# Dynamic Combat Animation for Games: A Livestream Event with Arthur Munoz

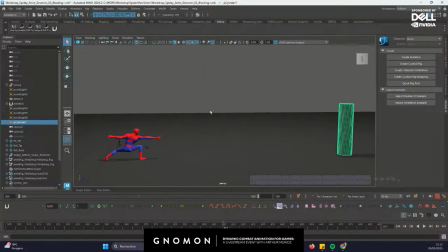[67:04]
And like this, everything will look like more easy to understand for your mindset. And you can even put like a real character like facing the player character. So you see like it's really important during this phase like to add more detail,
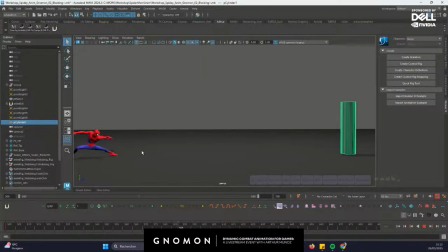[67:21]
and also like to still talk with the combat designers if they need something specifically. But for now, like it's more about like adding more detail.
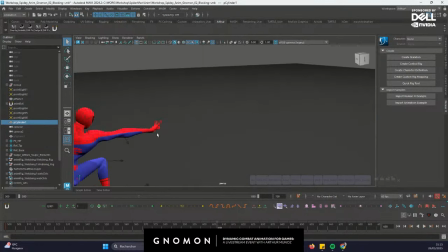[67:32]
And I also like added like some hand shape, like with fingers, like to look interesting,
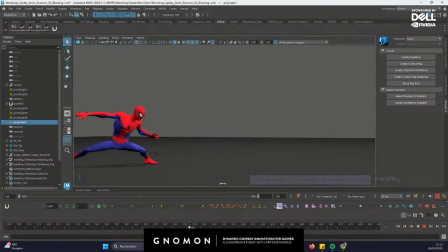[67:40]
because I think Spider-Man is shooting webs like this. And also like the cool part of doing blocking plus, it's like you starting to
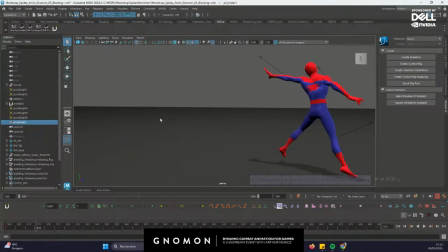[67:53]
think about the body mechanics behind. So when you see like something like this, like you see like, especially like for the, let's go like this, for the shooting, like he's like into this kind of a idle pose here,
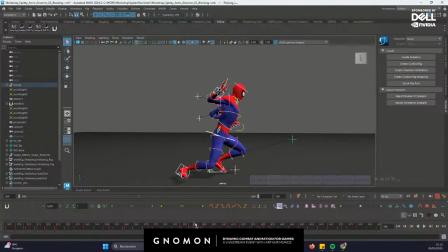[68:11]
and he's like doing anticipation here. And then what's happening, it's like it's the important part of this action is like what is leading the motion during the attack,
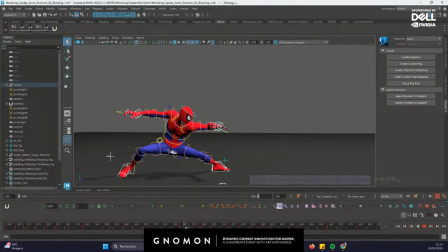[68:29]
because like you see like the body is like going forward, but it is like the spine is doing the job here. Like it's like going first, and then it's the arm like taking like the second part of the action. But first, like it's like body first, and then arm.
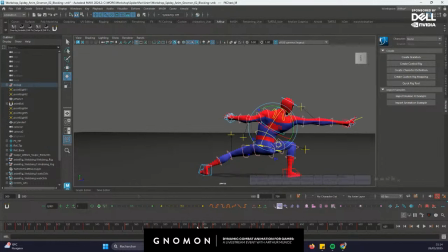[68:49]
And then you see like the recoil on the hand like this. It's like having like a bit of force to the movement. And then it's the same for the pull.
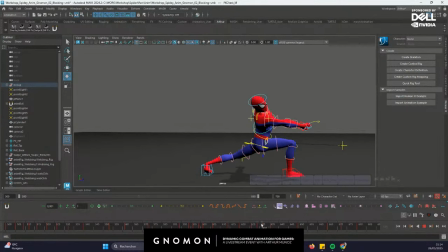[69:02]
Like it's like the spine is pulling first, and then the hand, but the arm like is like pulling. So it's like always like this in body mechanics. Like you have to find what's the force behind your movement and what's leading.
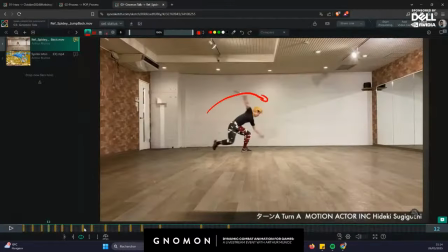[69:18]
You can really like also like analyze your reference when you look at this. Like see like how this leg is like leading the movement. He's like throwing like the leg just to spin in the air,
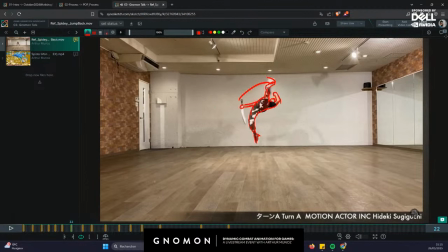[69:38]
and then you will have like this leg like follow the action. So you have always like something leading and something following. And for this part, it's really important because it's a lot of important information for the body mechanics.
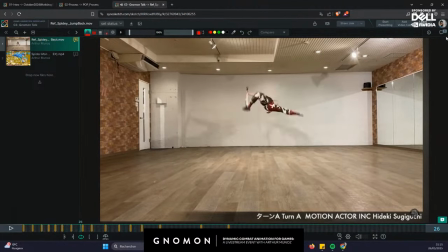[69:59]
And you have to spot those important informations. It's quite hard to understand sometimes, but I will show you.
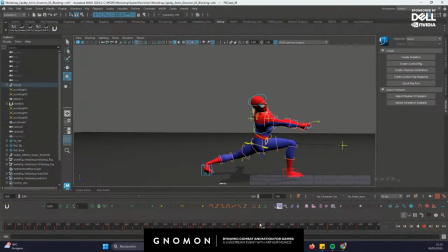[70:13]
Like for this one, it's quite obvious. Like you see, like the pulling, like the pelvis is like just turning from this pose to this pose, but like the spine is really pushing behind. So you see, like it's leading the movement,
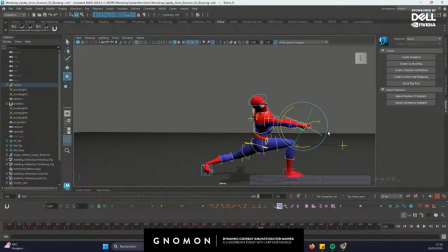[70:29]
and the arm is like still on the same direction, and now it's like pulling with the arm. And that's how you're like like analyzing the movement, and you will also like learn how to animate like this.
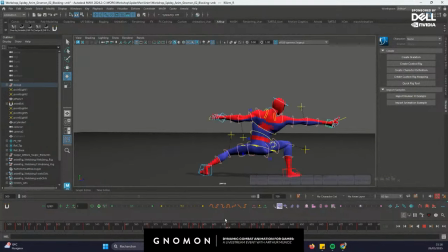[70:48]
And sometimes you don't even know, like you don't even need like to look at video reference. Like, you know that, yeah, when you pull, you need to pull first with the body and then with the arm. So you have more strength to do this kind of move.
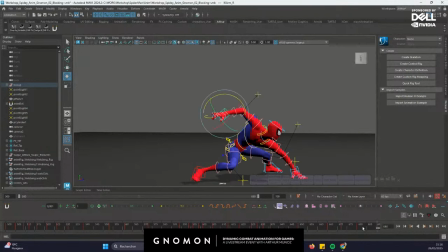[71:03]
And then it's like going back to idle with the same pose than the beginning.